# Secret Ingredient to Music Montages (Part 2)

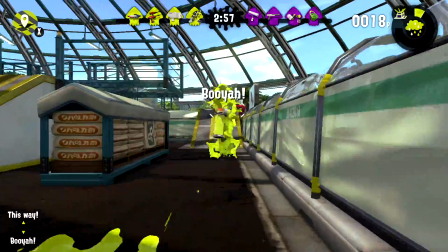0:00 Free like a bird, but also louder. And my footsteps on the ground.
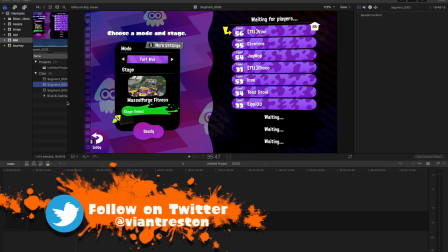0:07 So the first thing we gotta do is we need our 3 footages here. I've thankfully for myself, I've named them 1, 2, 3.
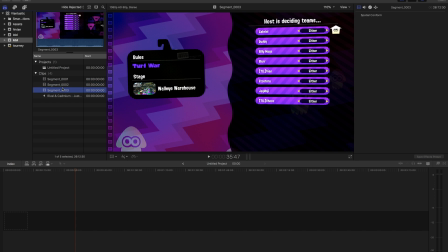0:15 1 was match 1, 2 was match 2, 3 was match 3. It was 3 in a tournament. Still, that doesn't matter, but this is just for organization. I know this is match 1, match 2, match 3. Match 3 is the one we lose. So here's the way I'd like to think of it.
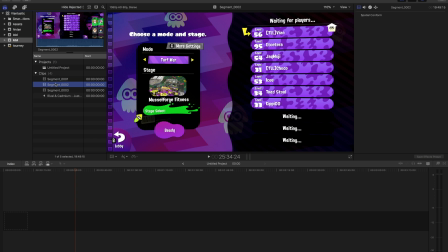0:28 I like to use the analogy that editing a video is kind of like putting a puzzle together for me, because I don't know exactly how this puzzle is going to look at the end. I don't know the picture. What I can do is I can take the pieces of the puzzle. How do you normally do a puzzle? You put the pieces together that you can clearly see match, and then you work out from there.
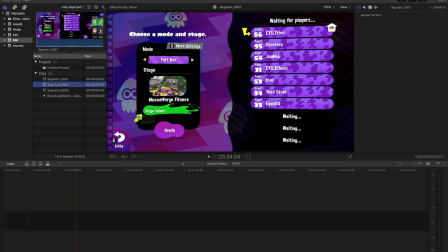0:47 So that's how I like to edit my videos, which might be a little bit unorganized for a lot of other people. And if you don't want to do it this way, then that's fine. But just know that that's kind of how I'm doing this video, whether you want to do it that way or not. The reason why I'm doing it is there's a few things I already know I'm doing to this video that I can start with,
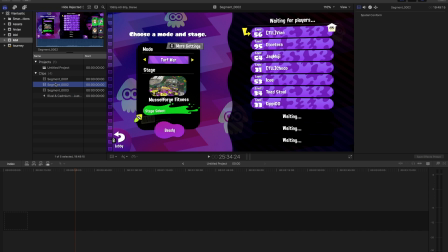1:04 and then branch off from there, fill in the gaps, and then make the final puzzle, because things become a lot easier once I have stuff already laid down. I just need to put them down first, right? Get some stuff done. Work on the stuff I know until the stuff I don't know comes into play. Like for instance, the beginning of the video, I'm not going to do yet.
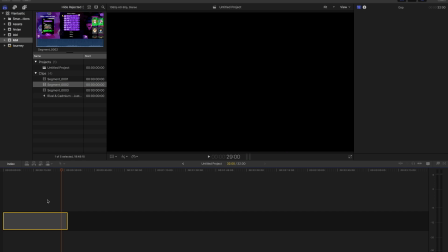1:23 I'm going to end up putting like a big blank space like this, because I don't know exactly how I want to do it.
Miles away from home. Steps are difficult. I'm exhausted.
He's talking about his past, right? The nostalgia, the journey that he's taken to get to the point he's at, right?
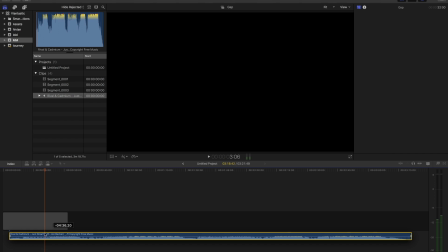1:41 You guys remember this. You just saw this. That's not in the game. That'd be too simple.
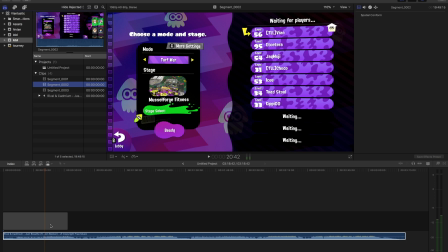1:46 That's not in like the actual matches. I plan on having that in the plaza or something like that. But how I want to do it, not quite sure. I got to figure that part out. That'll come. But I definitely don't have the footage for it yet. So there's no point in me trying to get that footage and realizing it's not the right footage. I want to make sure I know what I'm doing before I record. So I'm going to work with what I have right now. I'm going to get this.
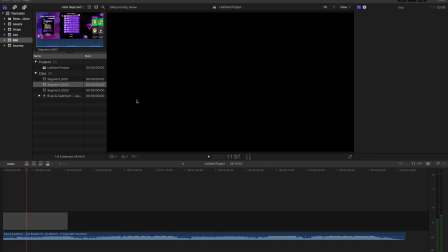2:05 This is technically the more tedious part anyways. Free like a bird, but Yeah, because the free like a bird part, I'm kind of seeing,
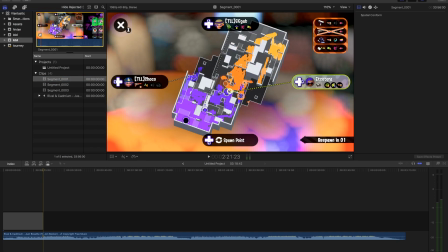2:16 I'm matching that up with like the beginning go, this part here.
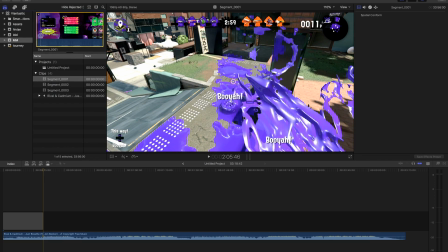2:25 Free like a bird, we're all getting free. We were trapped inside spawn, now we can get out. I might have some B-roll of some birds flying. It might be a nice touch, but this is definitely the A-roll.
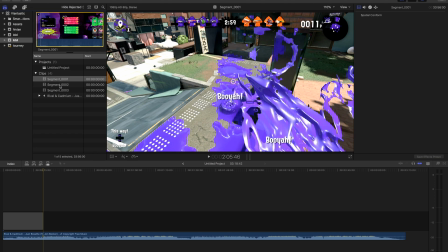2:38 This is definitely the main footage I want to use. But before we do that, I don't know which one, because both of the first 2 are victories,
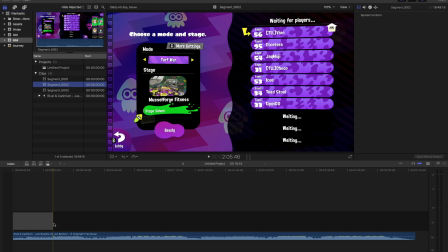2:45 and that I know, remembering the song, I know that I want to start on with a victory,
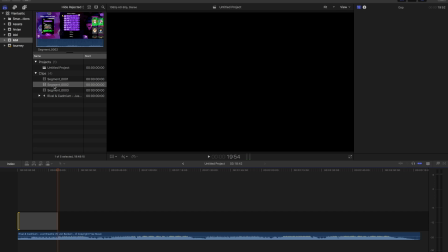2:51 then a loss, then a victory. So it has a happy ending. But I don't know which victory to use.
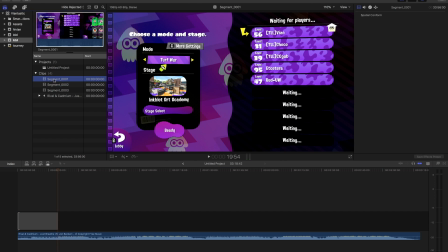2:55 And we were thinking chronological, but before we do that, I want to see how the end of both of them work.
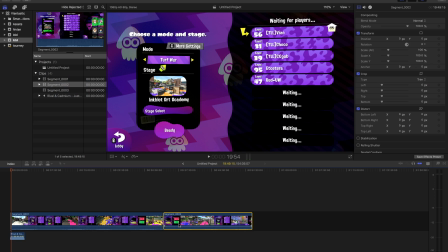3:01 Because, like I said earlier, the beginning and the end of a song is the most important thing. Sorry, the beginning and the end of a video is the most important thing. The way this begins doesn't matter.
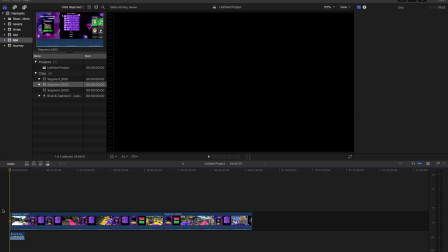3:13 Compared to how, like, deciding this doesn't change how it begins. We already established that we're starting in the plaza and whatnot, right? The square, I mean. But how the song ends, now that definitely matters in this case.
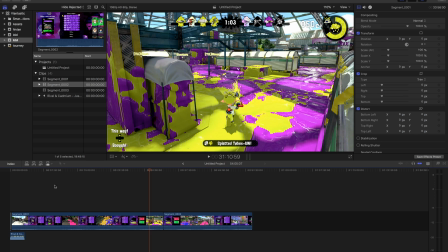3:26 I'm thinking 2 things. I could splice this up and then organize it based on maps, or just keep the teams together. This was team 1 that we faced, team 2 that we faced, team 3 we faced and lost. I'd like to keep the teams together based on the song. First bit of the song where we win, that was against the first team. Second was the next team. Third was the last team.
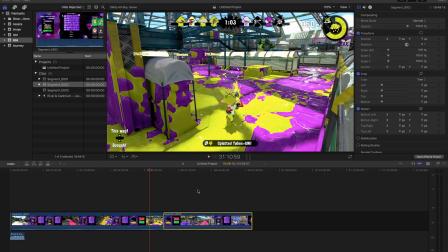3:44 That's how I want to do it. Instead of matching up the stages.
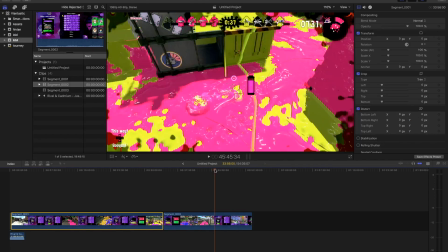3:48 What I'm looking for here, I think, it's kind of more of a feeling, what I think I'm looking for is something that looks really open,
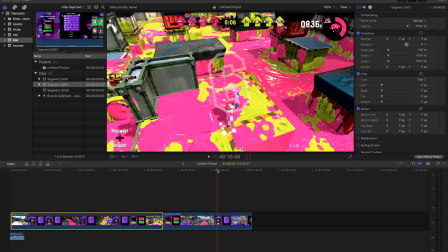3:57 because it's a relief.